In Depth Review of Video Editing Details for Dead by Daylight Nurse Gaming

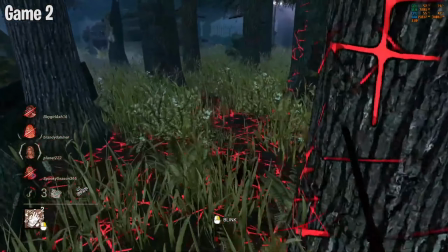24:43 How dare you do that right in the face of a baby nurse?
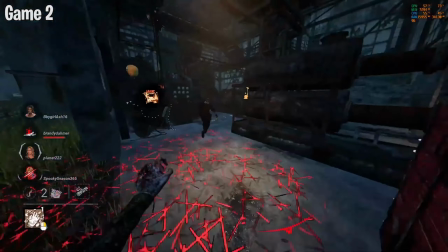24:47 How dare you? Alright, unfortunately, Leon's gonna have to die because they're down to two gens and somebody else.
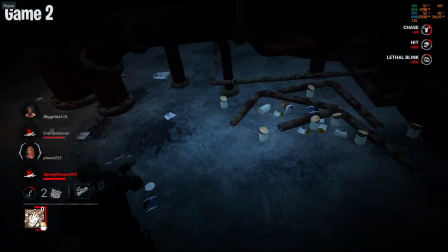24:52 Okay, so right here...
Alright, unfortunately...
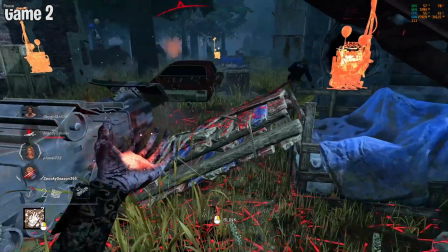24:57 Right here when I start killing Leon, maybe this shouldn't be here. Maybe this should be later on in the video when I've already turned into, like, you know, revealed that I'm not a baby nurse. Maybe. Because...
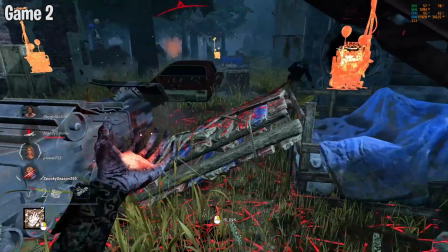25:13 What you could hear is what you could do here is just switch to another video, like the next video, and save this part for later. Because the other thing we don't want to do is let these go on for very long in the same spot doing the same thing.
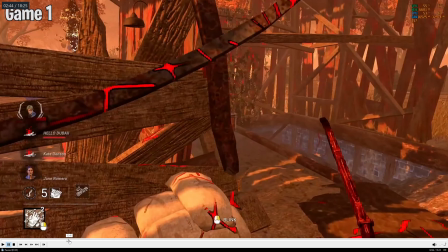25:29 So the first one on this map went on for very long,
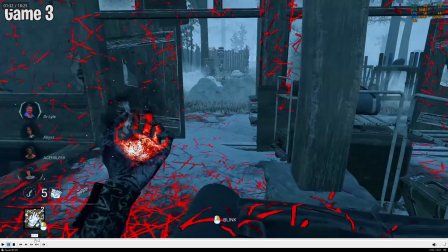25:35 but it kind of works because they're constantly bullying me and blinding me.
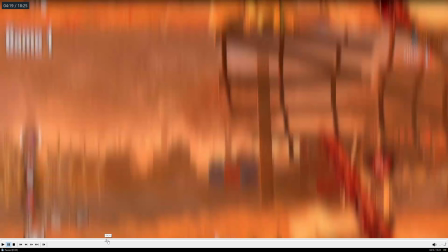25:40 So it really like goes on for a bit.
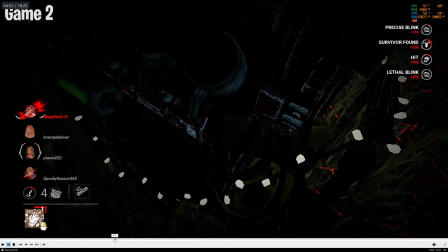25:43 But now we're here, and this has gone on for a bit, and maybe the clip where I kill Leon shouldn't be here?
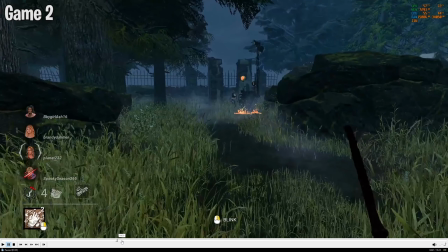25:51 I'm not sure about that. I have to see how the rest of the video flows, but let's just watch.
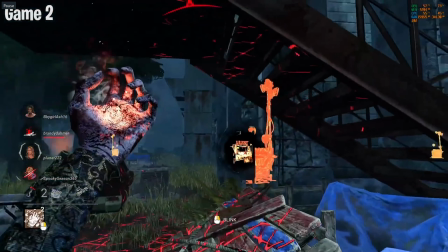25:56 All right, unfortunately, Leon's gonna...
This might be better off a little later, but we'll see.
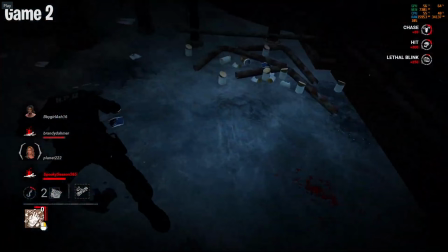26:02 I have to die because they're down to two gens, and somebody has to go, and he's on death hook, so...
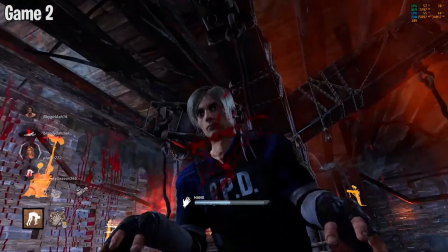26:08 And honestly, I do feel bad killing a lot of people in this game, and I let a lot of people live.
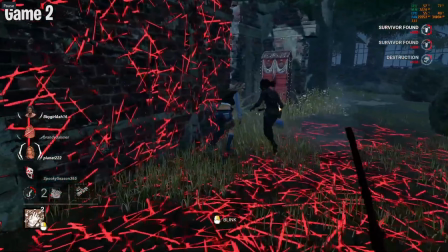26:13 We'll just ignore her. So she gets very bold.
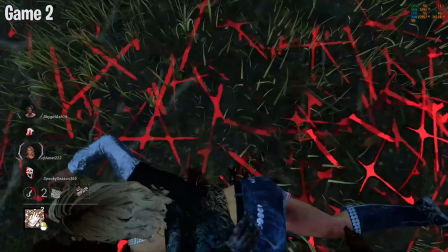26:20 The good thing is they're not on gens. Look, she's teabagging me. I'll give her a flashlight blind, and she'll be like a big shot.
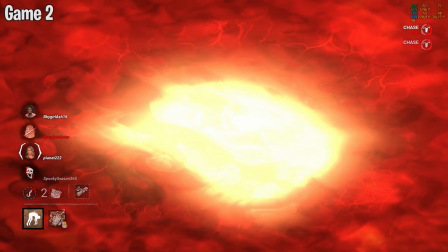26:27 Look.
See, like that part where she's teabagging could have been used to zoom in and slow motion or black and white or something.
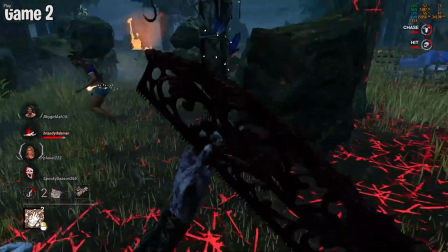26:34 Flashlight blind.
In the earlier section I was talking about where you needed more footage of that, good thing that could have been,
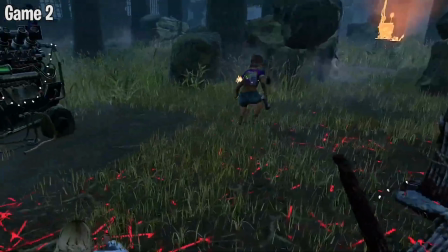26:41 that could be used if you need it, like right there, maybe like zoomed in close so it's like takes up a lot of the screen, you see her up close teabagging.
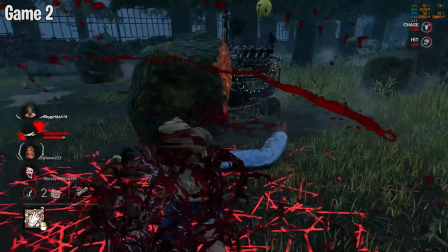26:50 I'm trying to still see how this flows with the clip of the guy of him dying.
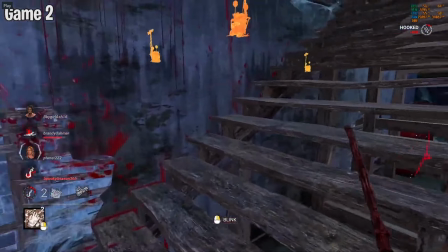26:55 A lot of people in this game, and I let a lot of people live. We'll just ignore her. So she gets very bold.
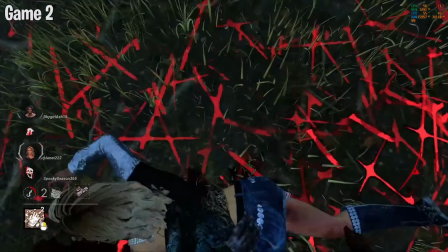27:01 The good thing is they're not on gens. Look, she's teabagging me. I'll give her a flashlight blind. She'll be like a big shot.
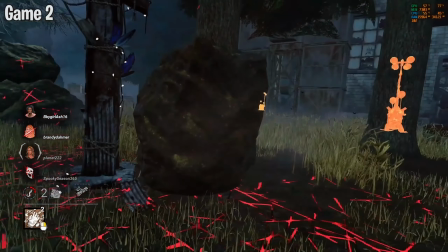27:08 Look, oh, she flashlight blinded me. Oh no, she got a save. Whatever shall I do now?
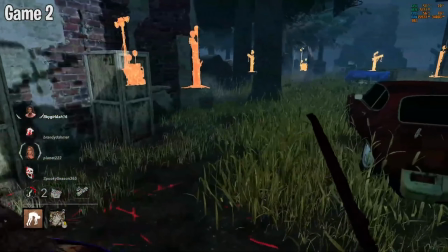27:13 She is building her confidence. Look, they're trying to body block.
I guess the Leon clip of him dying
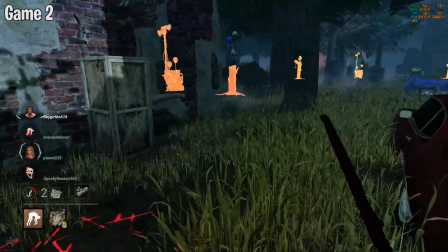27:22 belongs in that order because over on the left, you see that somebody's dead, that they're killed already. So it would be weird to take it out of place here. So maybe it just stays there. Unless this entire section got moved further back,
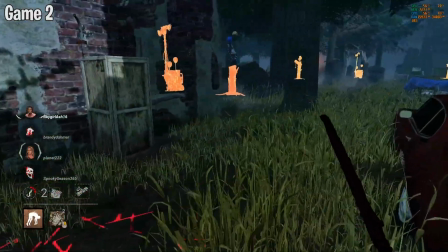27:37 but I'm still kind of trolling here as a baby, so I guess it should probably just stay.
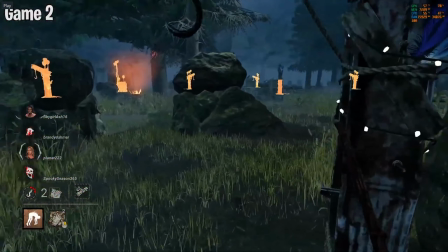27:43 They're getting bold and brave. Look, I can't.
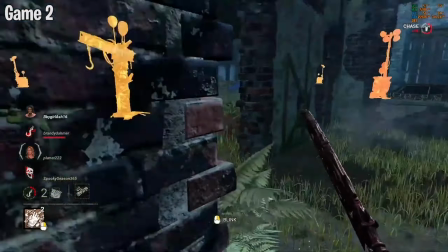27:47 Oh, there we go. I got her. They'll unhook in my face, too. Watch. Come on. Unhook in my face.
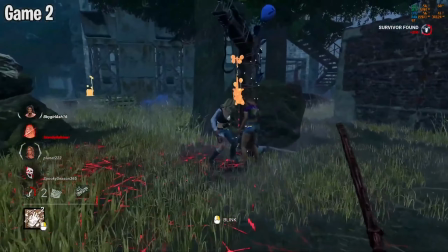27:53 You know you want to. There you go. Unhook in my face. And I'll go after the Kate.
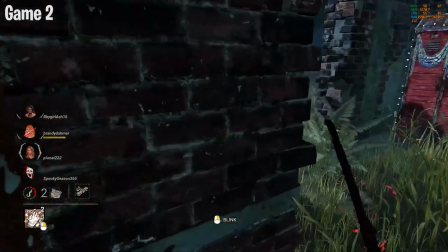27:58 Like, I'm so bad, I just have to tunnel. I'm going to go for the Kate. Stop teabagging me, Thalita.
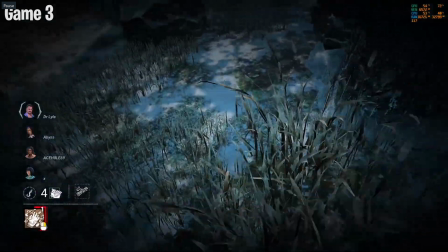28:04 Stop.
Okay, so on retrospect, hindsight, whatever you want to call it, I guess that makes sense because you don't want to take it out of order in that case with him dying. So scratch that. Forget about that. Keep going forward.
Oh, okay.
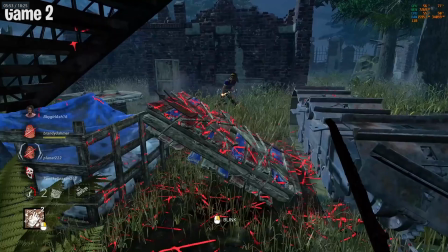28:21 That was a edit that I thought was really good because I go into fatigue and wake up on a different map is a nice transition.
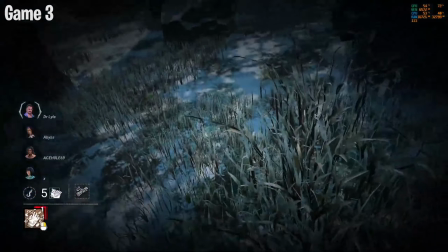28:28 Stop teabagging me, Thalita. Stop. Oh, okay.
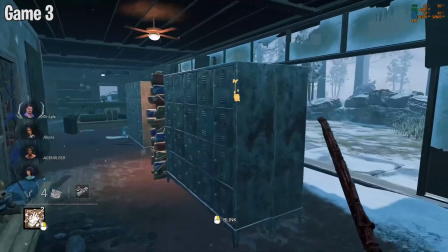28:34 They did the far gen. Let's see if we can hang. We have no perks, no add-ons.
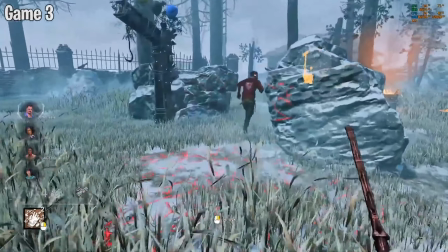28:40 He did his little teabaggy thing at me. Oh, and he's there in front.
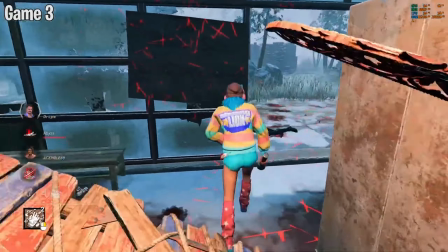28:48 Okay. Act like a baby. Okay, little baby moves.
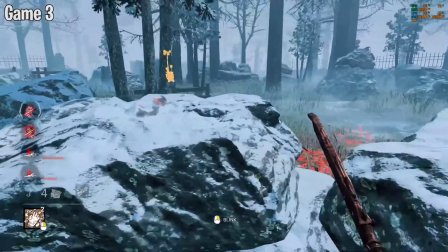28:56 Well. Act like we don't know how to blink through the rock. We'll take you even though you're probably wiggle out.
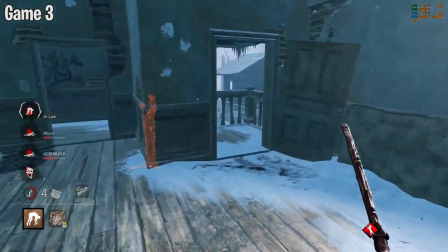29:03 Yeah, you got boil over. All right, that's good. I want you to get out. We'll drop down here.
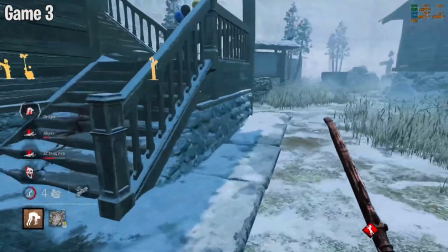29:08 We'll give you all that wiggle and then we'll pretend like we can't get you to the hook and you're going to wiggle out.
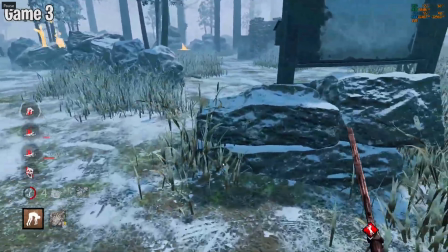29:15 So actually what might make more sense is taking this. No, it's not going to work because of that transition. Your transition was too good. I don't want to mess that up.
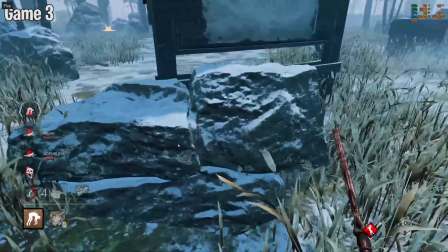29:26 All right, never mind. Keep going.
Where's the hook? Oh, no, I can't find.
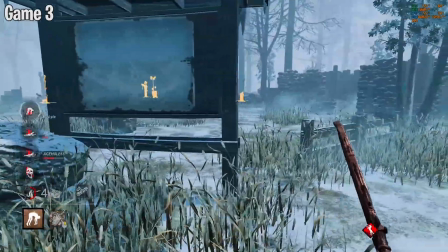29:30 I was going to say to move this earlier before Leon died, but the transition was too good where you that I just spoke of a minute ago.
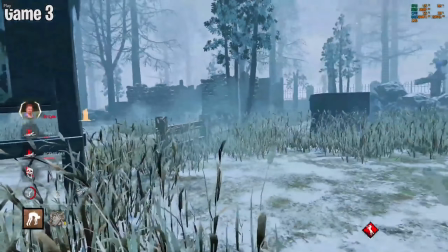29:38 So.
And a hook. Where is it? Oh, no, he got out.
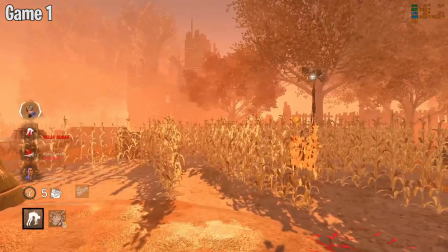29:43 Let's put her on a hook.
Okay, so now the music changes and things are different.
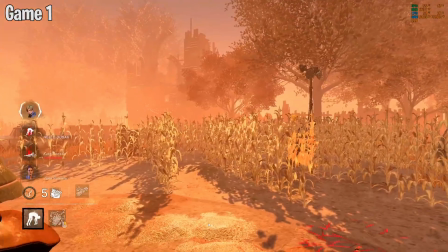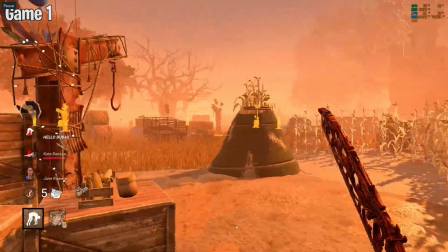29:57 a little pressure.
I wonder if there's another way we can emphasize that, like, things are changing now.
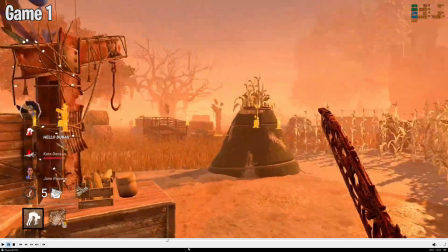30:05 Because we're 6 minutes in. Almost 7 minutes in.
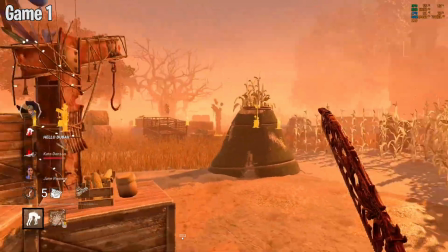30:10 Which will actually be probably a little shorter if you take out a few of those parts. Just a little shorter. I'm wondering if there's a way we can emphasize that things are going to change now. But the music might be good enough. And when I actually say, let's get a little pressure.
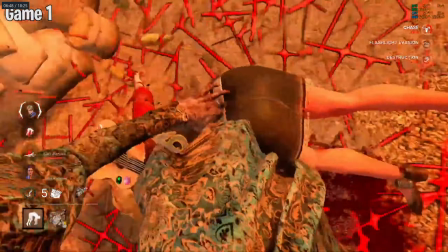30:28 You're going. Put her on a hook. Let's get a little pressure going.
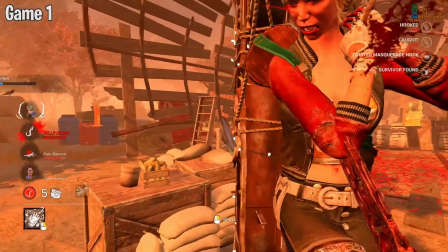30:36 That's probably fine.
Your squad, are you ready for what?
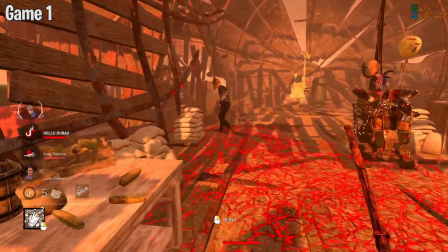30:39 One thing that was bothering me, which I don't know why it was like that, but it's the little thing when I hook people.
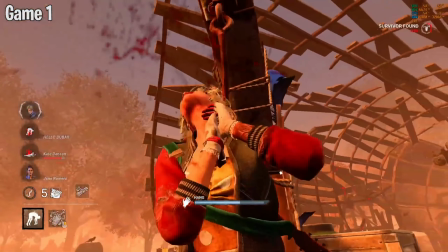30:45 Get a little pressure going.
In the upper left corner here.
Oh, Beamer squad.
The little blue challenge that pops up.
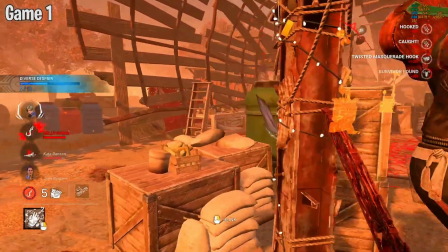30:55 It's weird how it pops up, but then it immediately vanishes.
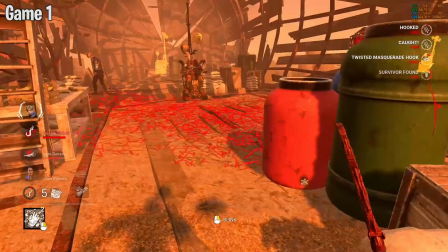31:00 And I guess that's because the clip got cut.
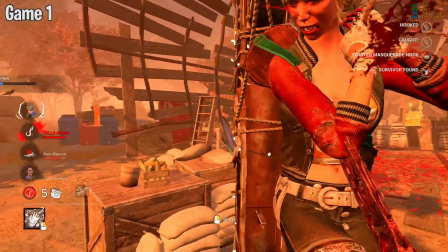31:02 But maybe you can cut the clip before, like right here before it shows up,
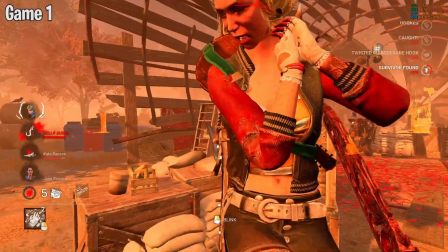31:10 and pull back the other video. It's not a big deal, but for me, like, I see things like that and they just kind of like distract me. Little things that pop up on the screen for a second or flash and my eyes don't even have time to really register or read them.
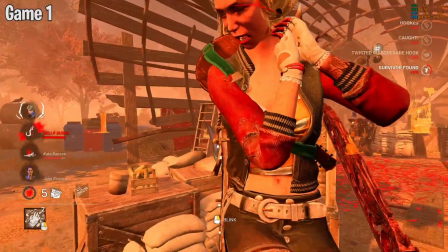31:28 It, to me, it's like a distraction. It's like, why is that even there? But I get it that it happens in the game. It's just part of the game. So you can't always get rid of that stuff. But I try to edit around that as much as possible.
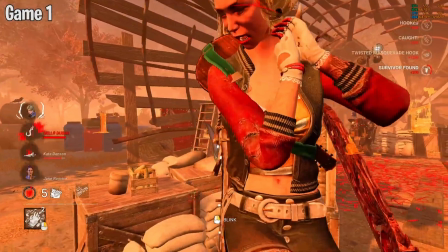31:42 Because I noticed in this video, a couple of times that pops up and it just vanishes really quickly. So I would either try to hide it altogether or possibly let it linger a little longer.
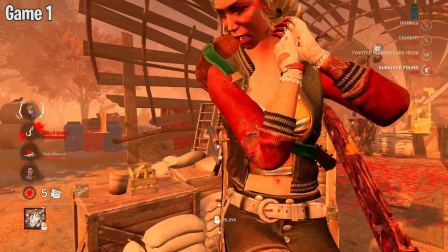31:57 So at least it seems like there's a reason for having it there. But watch how quickly it happens when I hook her and then it just cuts.
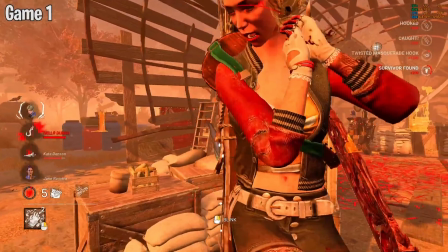32:04 Like I said, maybe I would cut the video right there before it happens and skip to the Leon sooner,
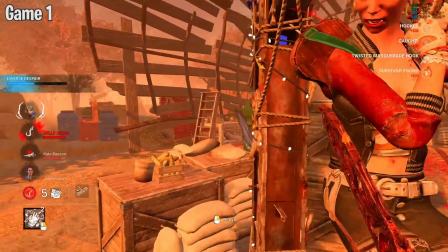32:11 because you're only losing like a few frames anyway. Might as well just cut that off.
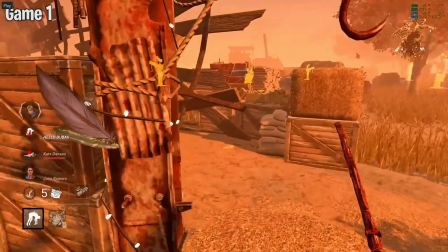32:17 Let's get a little pressure going. Man. Oh, Beamer squad.
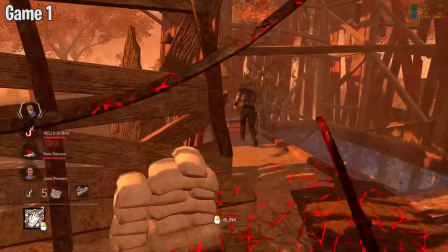32:22 I just woke up a little while ago, so I'm like all groggy.
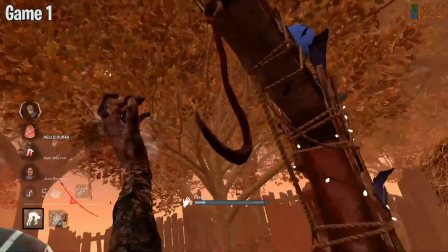32:28 You got slugged here. Might as well pick her up.
Didn't brush my teeth.
Two and three have been hooked.
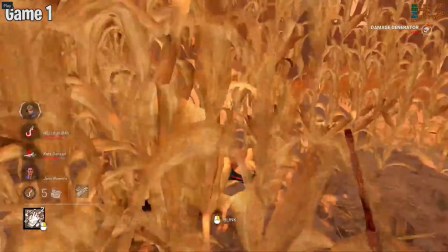32:33 See, it happened again. It happened again on that hook. Watch. It just flickers for a second in the top left.
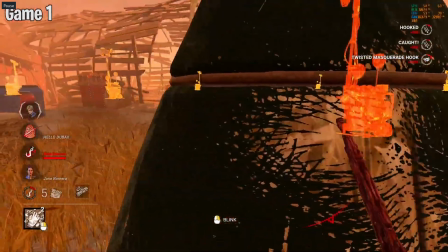32:40 Two and three have been hooked.
Which is, this one's weird because it doesn't even look like there's a cut in the video unless I'm missing something. It almost doesn't look like there's a cut there.
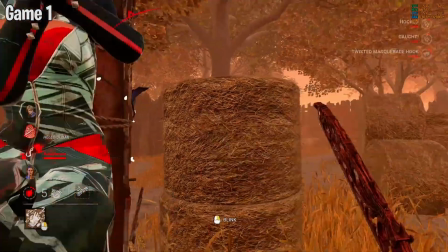32:54 But see that? Like, she gets hooked and I turn right and it pops up on the screen.
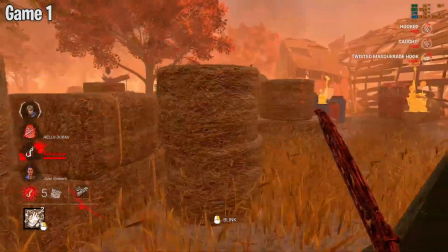33:03 And then it just disappears and it doesn't even look like the video's cut.